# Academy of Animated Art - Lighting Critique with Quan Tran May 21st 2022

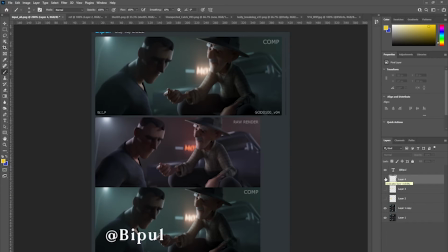4:05 The only thing is, I would
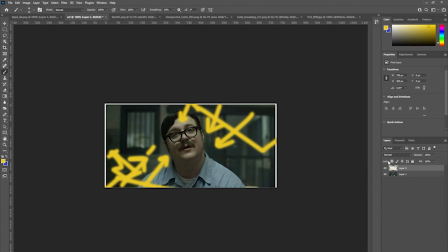4:09 recommend that you try to achieve the look in the lighting rather than the comp,
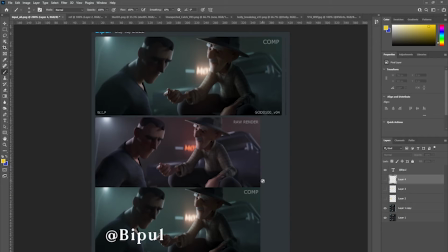4:17 and I think that just may be a simple matter of tweaking the tint on the lights from a more magenta to cyan to achieve your look. Alright, great, thank you.
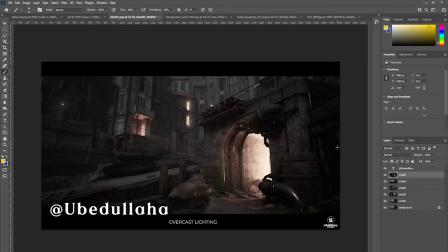4:35 Ubed, again, apologies if I've mispronounced it. I can see that you've
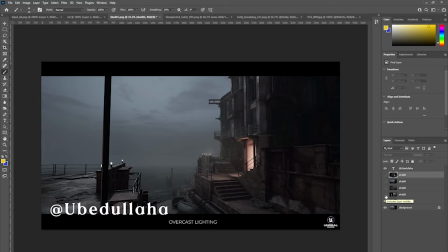4:44 had a go at adding like a warm light source from
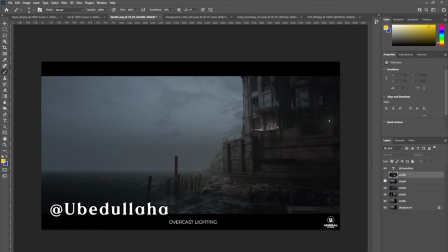4:52 each of these shots from within inside a room or a tunnel or some sort of space,
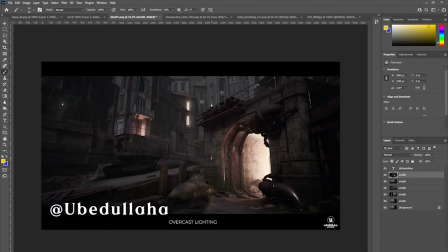5:00 and I feel like compared to before, this is a much more engaging shot. And I know that you were looking for sort of an overcast sort of look initially, but I feel that
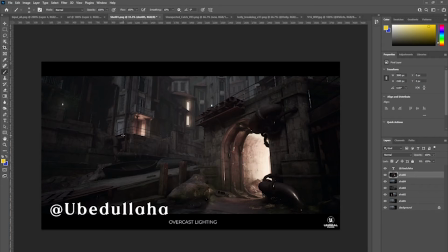5:17 you know, with the introduction of these warm lights from within these rooms and the tunnel, you're getting more color contrast, even though, you know, you're not losing that sense of
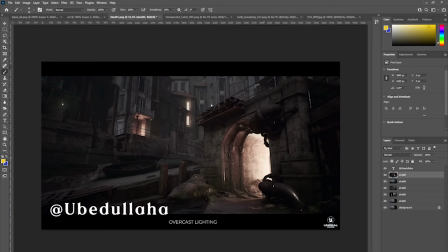5:34 you know, this kind of overcast and sort of foggy, atmospheric tone to the lighting. It's still there, but you've got this nice,
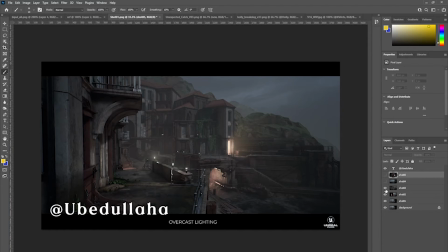5:49 you know, contrast in the lighting with these warmish lights, and I feel that, you know, they're very successful shots.
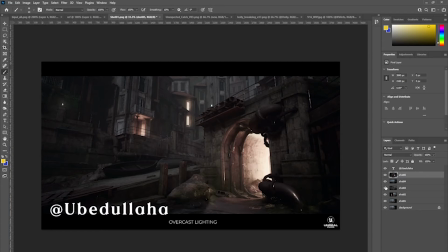5:57 So, well done. I don't have any further comments to this, other than if you wanted to keep going with it, you know, you could try adding some figures. You know, some people in the shot.
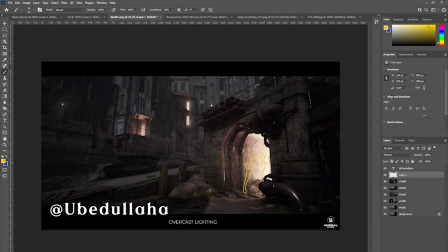6:14 You know, I see that you've got, you know, Unreal. You're using Unreal, so you could download some metahumans and maybe set up some sort of, you know, a series of these shots where you have, you know, this one, and then the figures would be kind of silhouetted against the light.
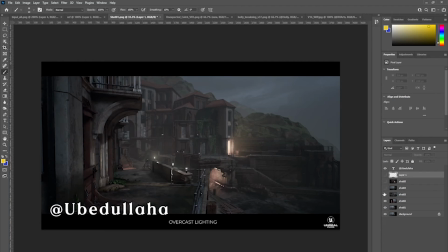6:37 You could try that if you wanted to push it further. I actually think you're in a good place.
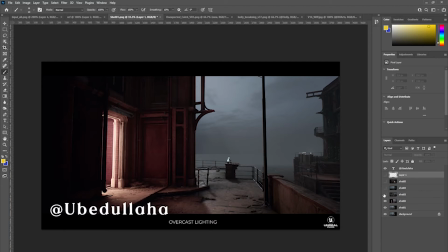6:45 So yeah, it's looking good. Thank you.
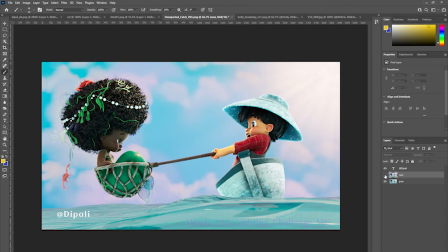6:51 Dipali, I can see that you've introduced or you've warmed up the key somewhat,
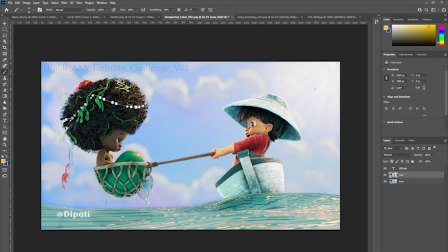7:01 and we're getting a sort of more of a sense of it coming from behind, and, you know, hitting the characters here, and that's feeling really nice.
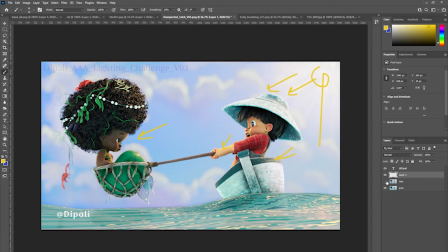7:24 And it feels like there's definitely a lot more depth because of the warmish light versus the cool fill. And I see you've lifted the fill slightly in the hair.
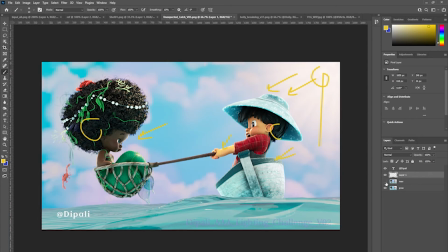7:42 That's feeling nice.
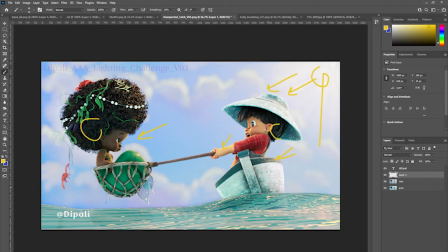7:48 My only other comments would be maybe to try and there's parts of it that still feel quite flat. So I'm wondering whether you want to give this boat a little bit more shape by taking down
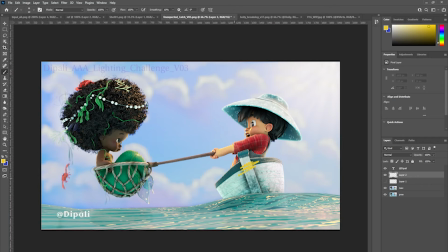8:05 the fill on this boat right in the center here.